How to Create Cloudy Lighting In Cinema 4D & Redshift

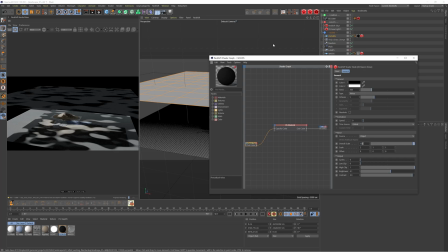[4:07]
But this is kind of like a good value if you're working on these large scale landscape scenes.
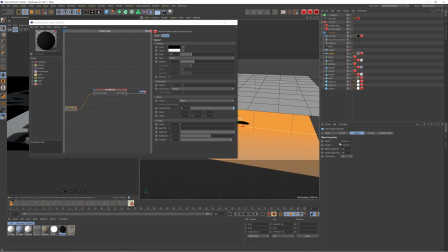[4:14]
Just for reference, the width and height of my water is 26,000 by 18,000.
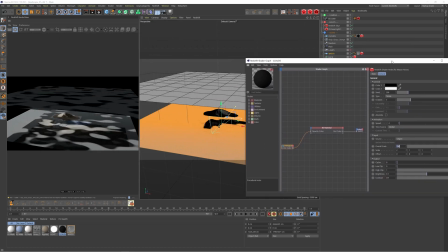[4:23]
So hopefully that gives you a rough idea of the kind of scale we're working with here.
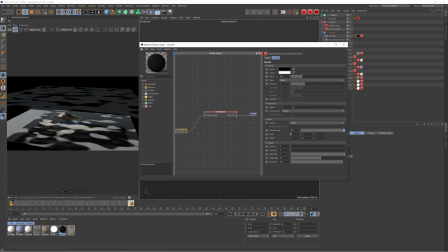[4:27]
But yeah, I have that at 150, and then I've bumped the scale on the x-axis to 2. So you can see this has just stretched it lengthways a little bit. I could bump this up to 4, for example, just really stretch that out.
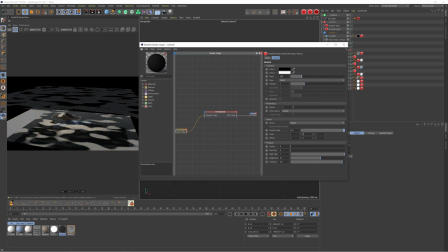[4:40]
Again, this is all just finding scales which work well with your scene. I could bump this number in the middle to 4, which is going to stretch it on the Z direction. So this is all, these are all just different parameters you can play with to get the result you're after. But yeah, I typically leave them at these values and just adjust them slightly depending on each scene.
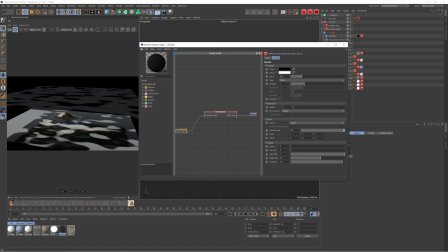[5:00]
Then come down to the output settings here. I've bumped up the brightness to 0.1. This is just to balance out the black to white values. If we leave this at default at zero, you can see a lot more is cut out of this original shape, so the scene is going to be a lot brighter in general.
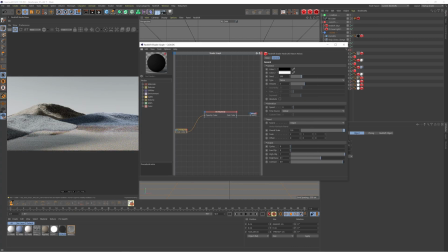[5:20]
So if I just bump this to 0.1, just kind of balances it out, we get some harsher shadows, a bit more shadowing in there.
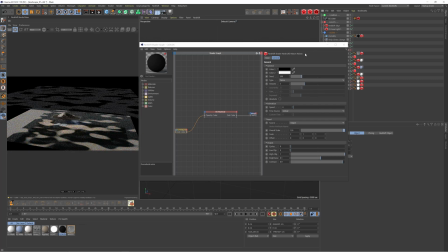[5:27]
Again, this is all personal preference, so you know, you can tweak these until you're happy, but I just leave that at 0.1. And then contrast, 0.9. So this is really going to just add more contrast between the black and white values. If I was to put this to zero, you can see these clouds are super, super soft.
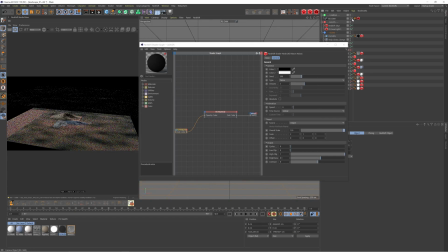[5:47]
If we just jump back into the camera again.
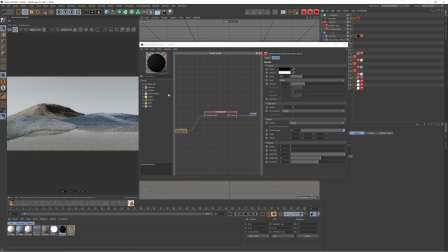[5:51]
Yeah, we're not really getting any effect from this because we're just kind of getting a grayscale finish. So you're not getting those harsh contrasts of shadow and light. It's not really making too much of a difference. If we bump it up to 0.5, you know, we can start to see some of those shadows creep in.
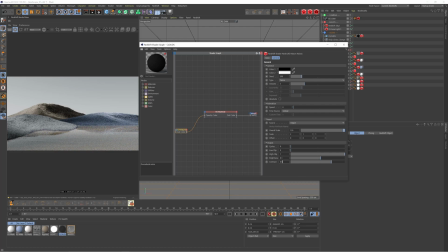[6:08]
So we're starting to get some of that effect. But I find that 0.9 works pretty well. You can see we really have that contrast between, you know, those pockets of light and those shadows. Again, this is all personal preference. If you did want something that is a bit more overcast, 0.5 might work a little bit better.
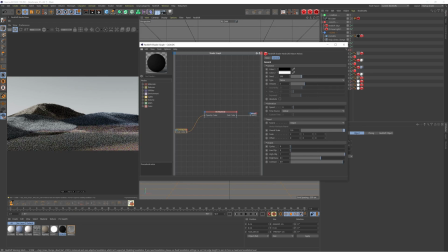[6:26]
But yeah, again, just play with these values. They're up for your interpretation.
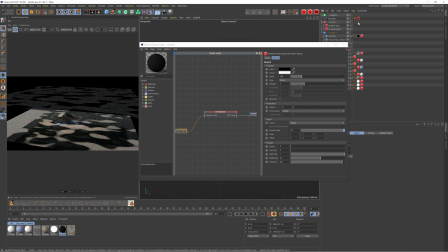[6:32]
So one of the last things I've done, which actually I'm going to stay in the camera just to demonstrate this,
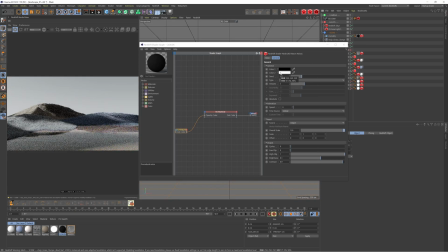[6:37]
is the color one and color two, the black and white values, which are giving us this effect. I have just come into the white value and changed this to 98%. If I bump this up to 100, if you just focus on the render view quickly, you can see the shadows are quite a bit darker.
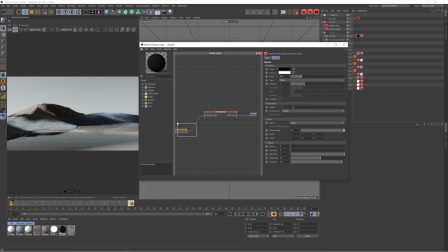[6:56]
That essentially is because, like I mentioned earlier, white values is going to stay solid in that object. Black values is cutting it out of that original shape. So by having it at 100% white, if I just jump out of here,
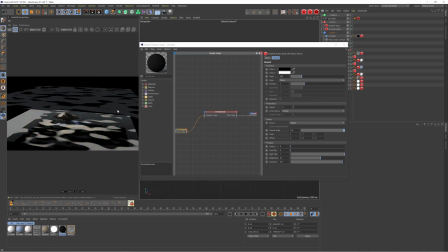[7:12]
all these areas here are completely solid, so you're going to get really dark shadow. Whereas if I just change this to 98%, it's going to be very, very slightly opaque, only a tiny amount, 2%.
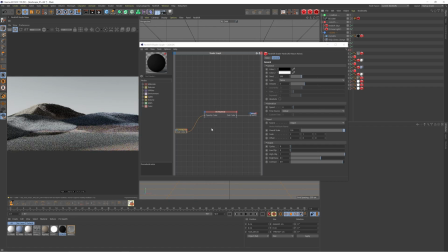[7:28]
But it's just going to lighten up those shadows ever so slightly, just so they're not completely black, just because, you know, that's going to crush the values in your render. And, you know, you can see if I drop this way down, you know, it's really going to lift those shadows. So you can kind of see how that works.
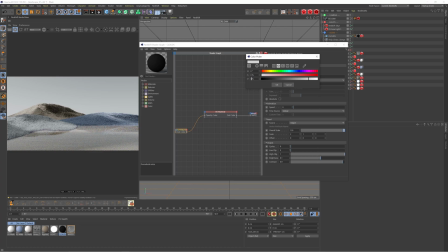[7:45]
But I find 98 just helps to lift them just a tiny bit, that you still get nice contrast, but the shadows aren't completely black.
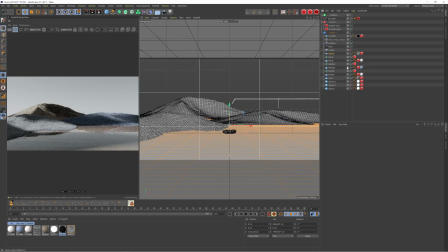[7:54]
And that essentially is the setup.
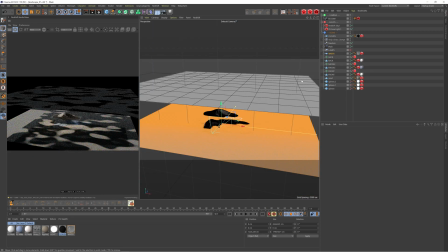[7:56]
A lot of those values that I just talked over, again, up for interpretation, depends on your scene, the scale of the scene, and the kind of look you're going for. But you can tweak all those values. Those are the main parameters I would change to get the result you want.
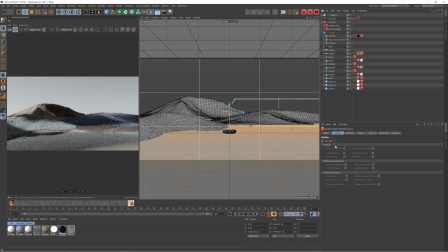[8:11]
And then you can come into your Redshift object tag and just uncheck primary ray visible.